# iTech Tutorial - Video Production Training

In this instance the best bet would be to find a new location for your interview and not film against the window.
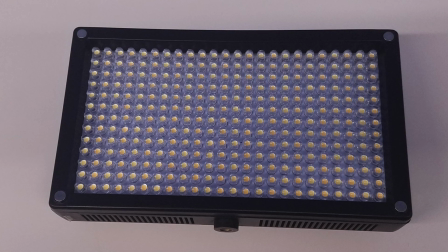8:15 We do have light kits available for checkout exactly like our cameras. Using lighting can bring your shot up to the proper exposure.
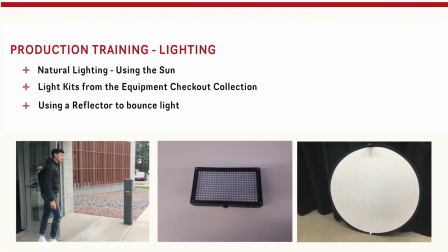8:23 You can use lighting from a multitude of sources including natural lighting, mainly the sun,
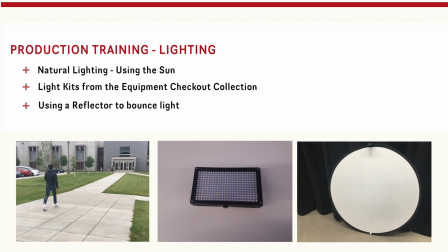8:28 one of our checkout light kits or by using a reflector to bounce light in the direction you want.
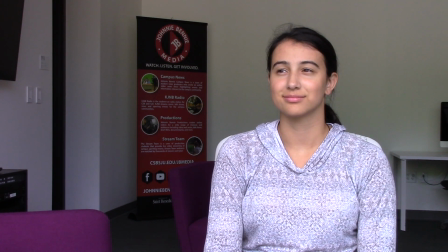8:35 Let's go back to our interview example. We have switched places now so the subject is facing the window and the camera's back is to the window. We are using the natural light from the window to light our subject. But what if you didn't have a window?
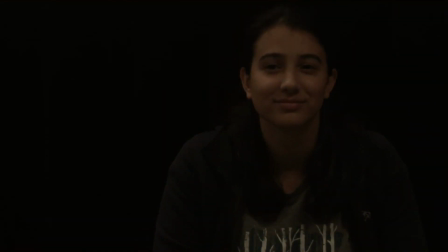8:49 This is where our light kits come in. Here we are in our video studio and you can see just using the overhead lighting our subject is still kind of dark.
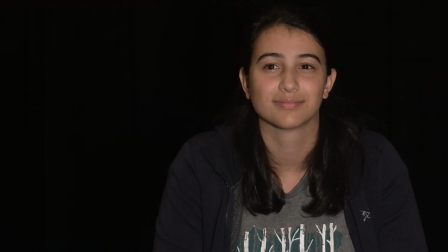8:58 Now we can set up one of our checkout light kits using a tripod and here you can see the difference. Now our subject is properly exposed. Now I'm going to quickly go over three point lighting. This is what you'll ideally want to use when lighting your scene or interview. First up is the key light.
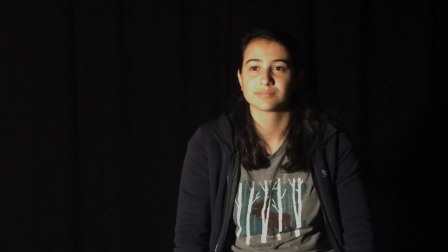9:16 This is the main light that lights up your subject but you notice it's casting shadows on the side of their face.
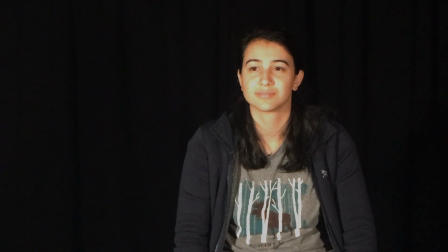9:23 Insert the fill light. This lights up the other side of the subject face and fills in those shadows.
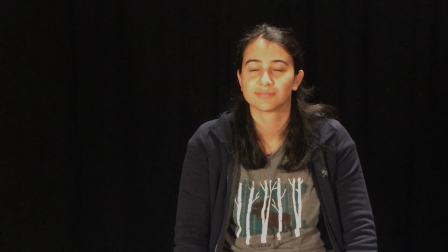9:29 Lastly is the backlight. This light gently lights up the back of the subject to separate them from the background. Now you will always need three lights to achieve three point lighting. Let's go back to our interview example.
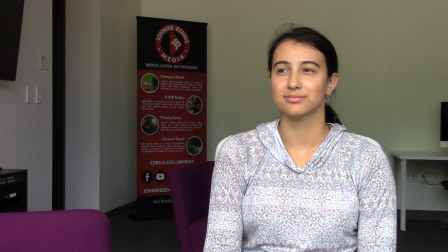9:43 You'll see we have just one of our checkout lights that we're using as the key light and using natural light from the window as the fill. The room is bright enough that we can get away without using a backlight. Now you want to match the color temperature of the lights you are using.
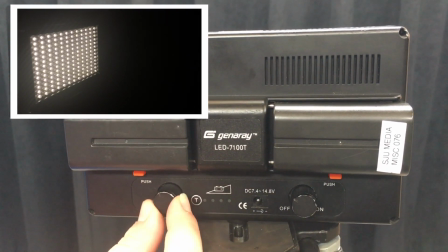9:59 On the checkout light kits there is a knob that changes the color of the light from a red tint to a blue tint.
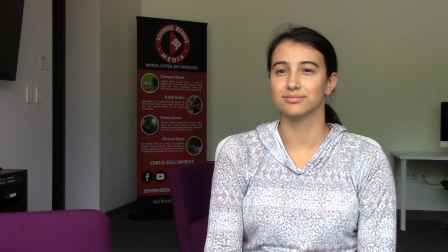10:06 Typically natural light will be a blue tint so you will want to adjust your light kit to match.
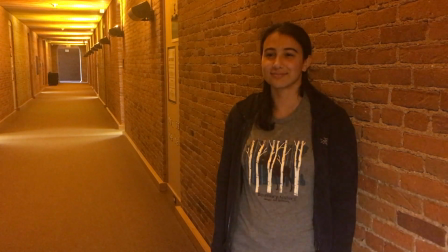10:11 If you are in a setting like this quad building hallway where the lighting is more of a red look you can adjust the light kit to match. Now let's talk about focusing. Again the Canon Vixia is set to full auto mode and will automatically focus.
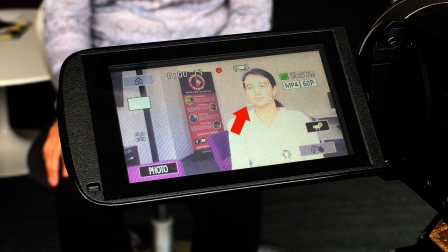10:24 See the square following our subject? This is the auto focus so pay attention to this when filming to ensure your shot stays in focus.
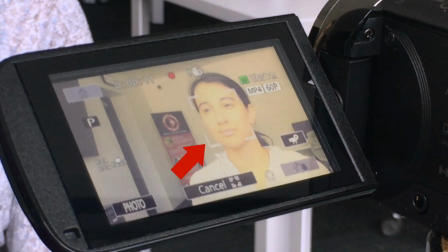10:32 You can also manually set your focus by tapping the screen on what part you want it to focus on. Alright so we've gone over framing, exposure, lighting and focusing. The last thing that we need to talk about is sound. Consider sound your handwriting on a paper that you write. If your audience can't read your handwriting, they can't read your paper. Same concept with sound.
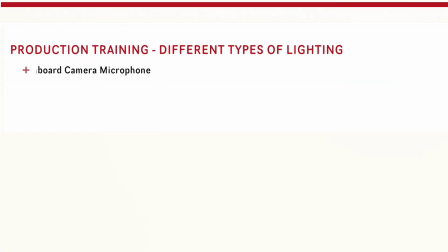10:55 If your audience can't understand what they are hearing, they can't watch the video. There are four different microphones you can possibly be using with our cameras.
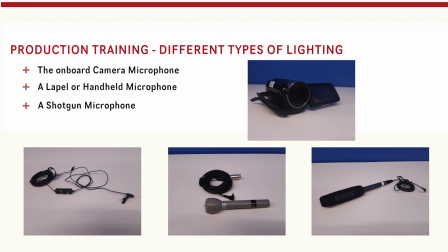11:04 The onboard microphone, a lapel or handheld microphone, or a shotgun microphone.
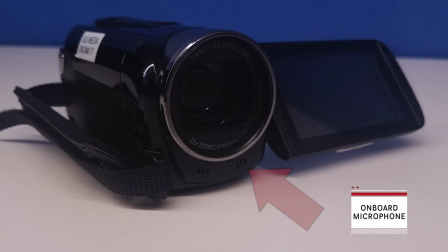11:10 Let's hear the differences in all of these. First is the onboard microphone. This is the default the Vixias and phones will use when you start recording.
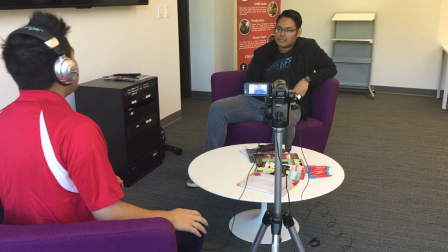11:18 Michael is here to help me out.
Michael can you tell me your name and what you do here on campus?
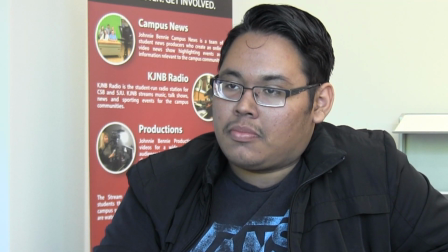11:24 Why yes of course my name is Michael Pineda and I'm the video production specialist for Johnny Benny Media.
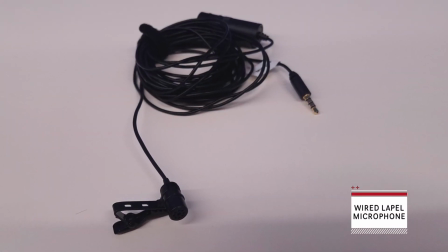11:29 Now I would recommend using a wired lapel microphone like the one I'm wearing right now. Again here's Michael and you should be able to hear the difference between the two.
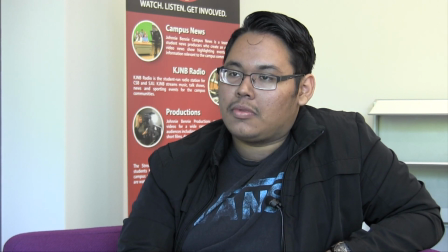11:38 Yes of course my name is Michael Pineda I am the video production specialist for Johnny Benny Media.
Wired lapel microphones work best for stationary shots and interviews. Next is our shotgun microphones.
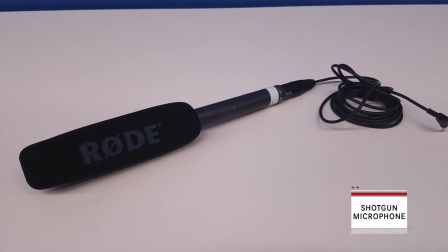11:51 These are best used when trying to capture multiple people and action shots.
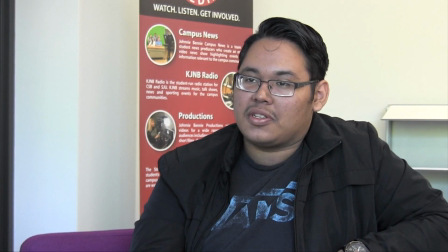11:55 Here is an example so you can hear the difference.
Yes, of course. My name is Michael Pineda and I am the video production specialist for Johnny Benny Media.
You'll notice it sounds close to the lapel microphone option. Here are all the examples of the different microphones again so you can hear the difference between all of them.
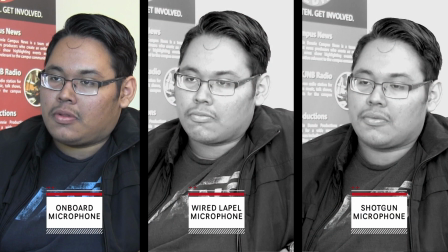12:12 Why, yes, of course. My name is Michael Pineda and I'm the video production specialist for Johnny Benny Media.